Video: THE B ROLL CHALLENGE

So the first thing I do when I'm looking to shoot B-roll is I find the details. So I'm gonna turn the mic around. I'm gonna do one little lap of this intersection so that I kinda get some ideas, feel it out, see what I can shoot, come back, and we'll make a plan.
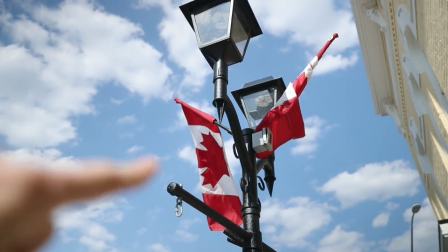[4:23]
So let's do that now. Okay, so you'll notice the first thing is that flag is just violently flapping in the wind, and so I will for sure get that because it's good motion,
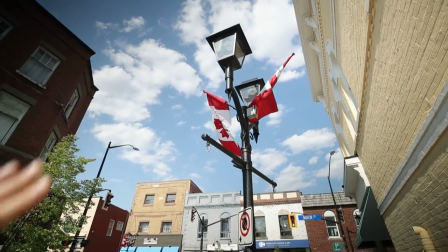[4:33]
good kind of representation of this area. There's lots of flags, so that would be number one that I see.
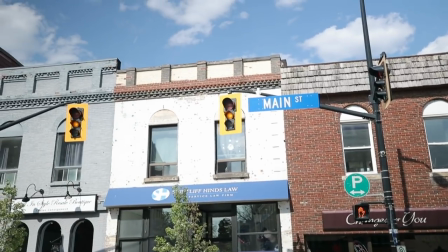[4:38]
All right, number two, I always like the crossing signs and the stoplights, getting those switching from red to green to orange from the cars going by.
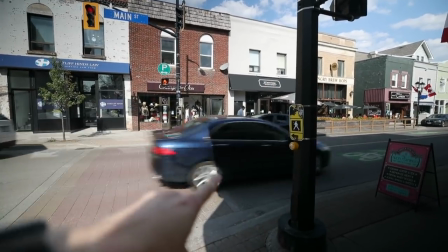[4:46]
That's obviously something I will also do. It's just hard because the light gets shadowed here, and then it's super harsh here, so your exposure is changing completely.
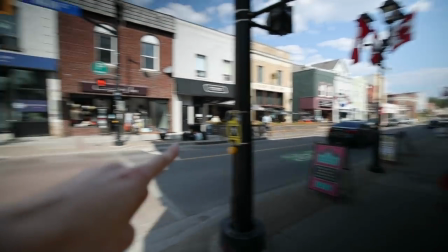[4:54]
You can see as the car goes by now, it's completely dark, and then it's completely bright. so that'll be a bit of a challenge,
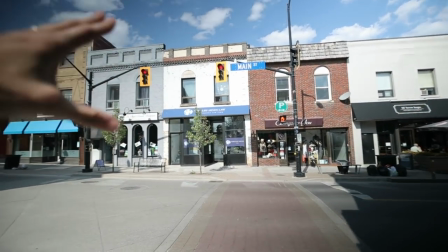[5:00]
but again, we have ND filters on, and we're going to shoot probably that with an 85 to compress that background a bit,
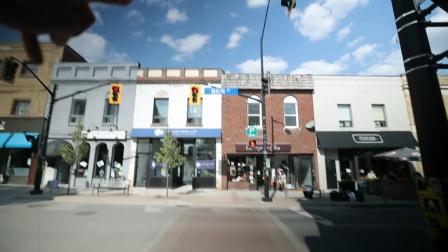[5:06]
but we've got the hand sign, the stoplights, and the car's going by here, let's cross.
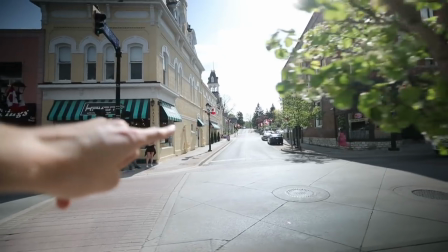[5:11]
Across the street, I really like the leading lines here, so maybe like a little kind of slider shot past this tree as the traffic goes, might look good.
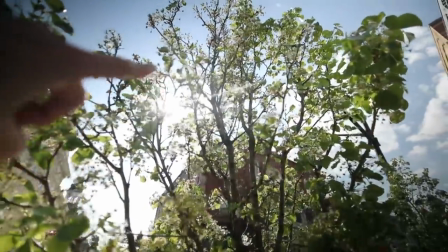[5:19]
And if you notice, looking at this, you can see the sun kind of just peeking through the trees here. I love capturing that kind of stuff in slow motion.
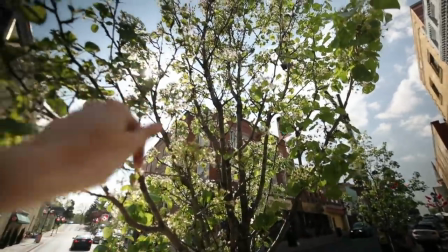[5:26]
It looks so good. So this would be detail number two. So we've got the flag, we've got the tree, we've got the cross signs, moving on.
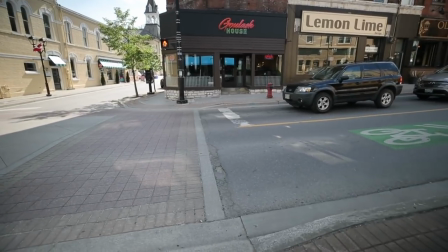[5:33]
All right, so just standing here waiting for these cars to pass, I notice all the paint that's kind of peeling,
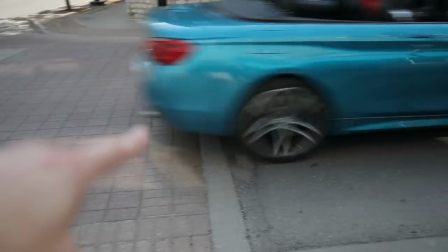[5:40]
where they would stop, the bicycle logo, the different textures from this crosswalk to the road.
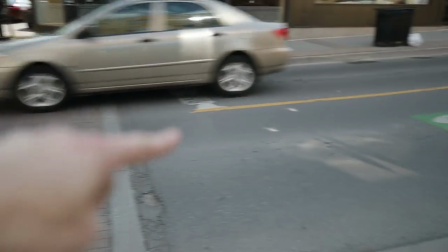[5:46]
So I might probably get close-ups of tires going over all of these different textures, like that, but really, really close.
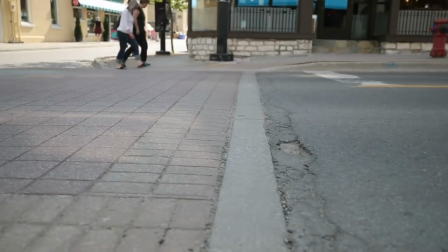[5:54]
Like these cracks in the road here, I'd probably get down nice and low like this, zoom in and wait for a tire to go by.
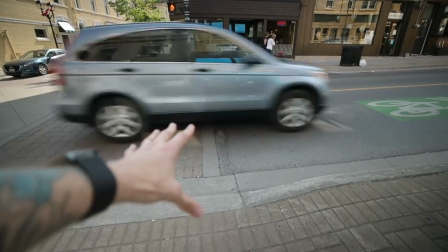[6:00]
That with an 85 would look really nice. So that's probably what I'd do with this corner. Okay, right away I noticed my reflection in the mirror.
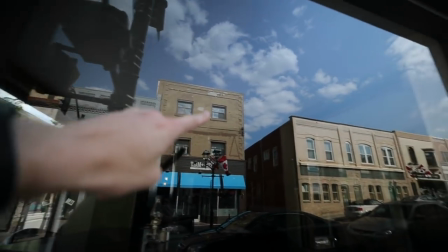[6:07]
So that could be cool to work with. The clouds look really dope. So maybe some kind of slow movement with this reflection, which is actually that building.
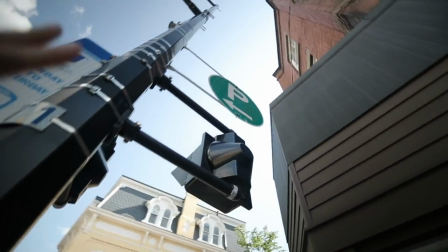[6:15]
That looks good. I really like how this pole looks, looking straight up to it. That looks really cool.
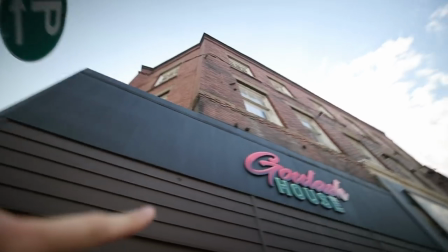[6:20]
So if we did like a spinning shot in slow-mo, along with this building and this old architecture, I think that mixed in would look cool.
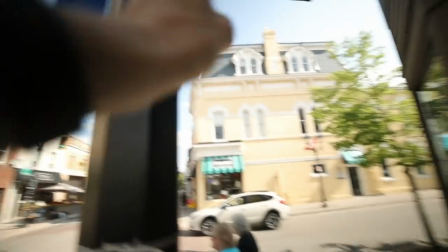[6:26]
So, I think we're good, we're about to cross the street and go back to where we started. Okay, so now that we have like a little bit of a plan for what we're gonna do at each corner, I'm gonna go shoot that stuff wide now and then we're gonna go shoot it close up and we'll mash them together and see what we get. So, let's go do that.
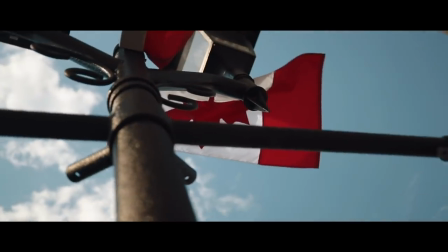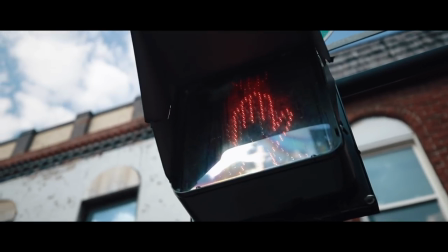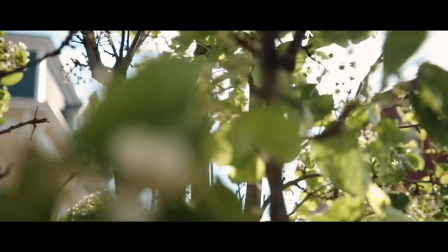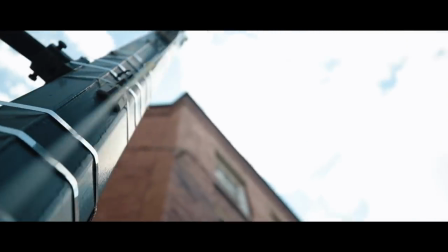Okay, so we are done shooting B-roll now with 35 mil. I'm gonna put the 85 on and shoot a lot of the same clips and get some in-camera transitions and I taught you guys that here, link above, wherever it goes. I never know what side it's on. It's here. So the 85 goes on, we're gonna get the same style B-roll shots, show you what that looks like, very compressed, then we're gonna mash them together and see what they look like as one whole sequence. So, 85.
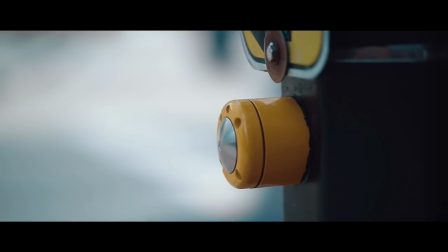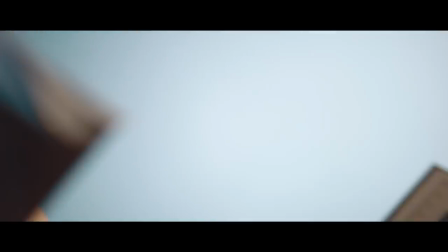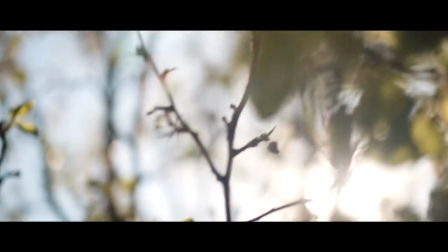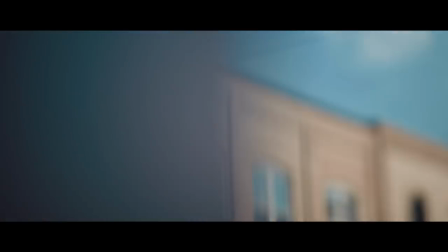So that was the 85, that's what those shots looked like nice and close, so now we've shot our B-roll sequence both in wide and tight. So now it's time to put them both together. But before we do that, I like to shoot what's called like in-between clips.